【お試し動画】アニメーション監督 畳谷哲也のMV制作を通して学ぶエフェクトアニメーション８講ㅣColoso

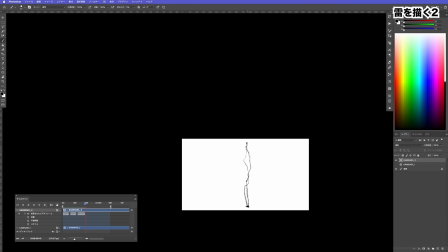(12:33)
細ければ細いほどいいと思います一本線だとどうしても画力の差が結構出てしまうので2本線ぐらい書いて
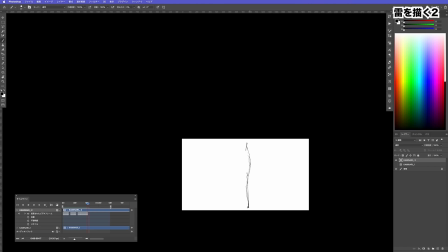(12:48)
少し線を複数書いているような感じにするといいのかなと思いますこうですねさらにこれらをさっきのように
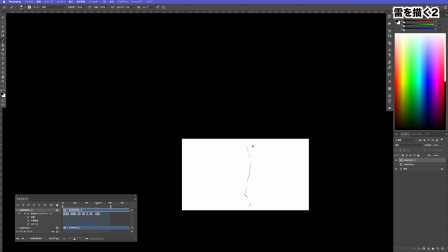(13:07)
何枚かフレームを飛ばしながらこうやって残す
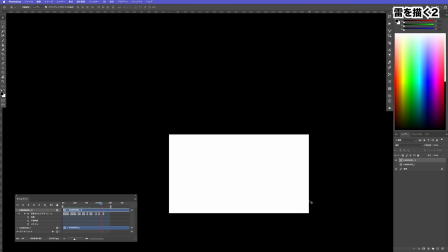(13:13)
っていうことをすることによって
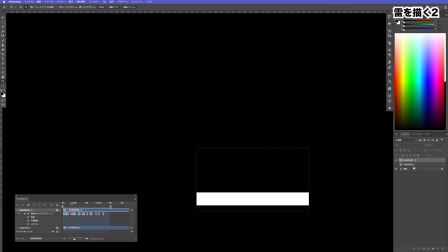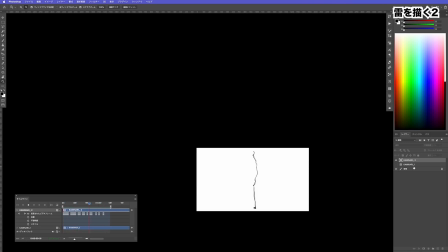(13:24)
すごいかなり強い雷が落ちたような演出になります
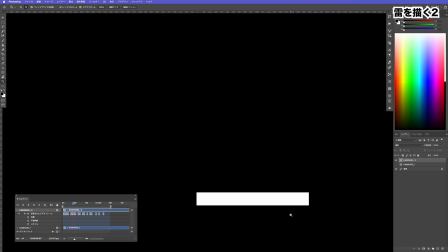(13:30)
わざと真っ黒を潰したりとかこの線を入れることによっていわゆるデジカメとかで撮影するとフリックって言って横線が出たりとかするんですよね特に明るいやつだったり明るいものを突然撮ったりとか
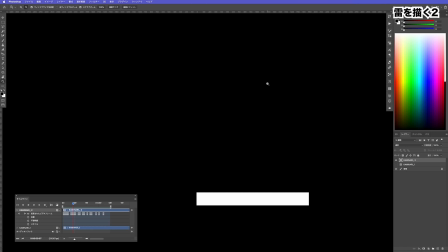(13:49)
フレームがすごい早いもの光の明滅とかそういうのを撮ったときに横線が出るんですけど
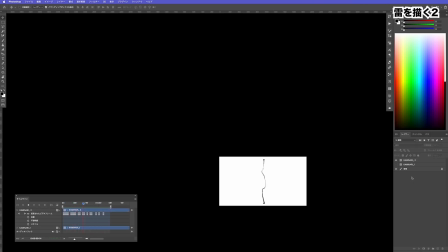(13:56)
それを人為的に出すことによって雷が急激に落ちたような演出を出せます
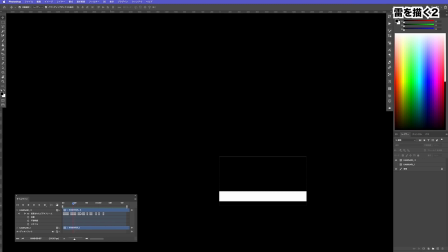(14:07)
これなんかもう極端な話作画画力が一切必要ないのでなんならこれだけでも光の明滅っていうのは出せるんじゃないかなと思ったりとかしちゃうんですけどそういうことをして雷の演出を出せるんじゃないかなと思います
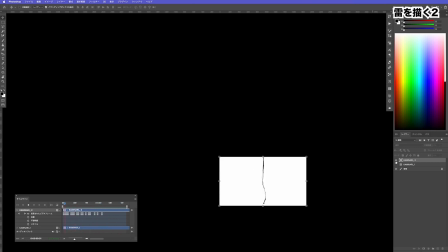雷の演出は以上です次は魔法を描いてみましょう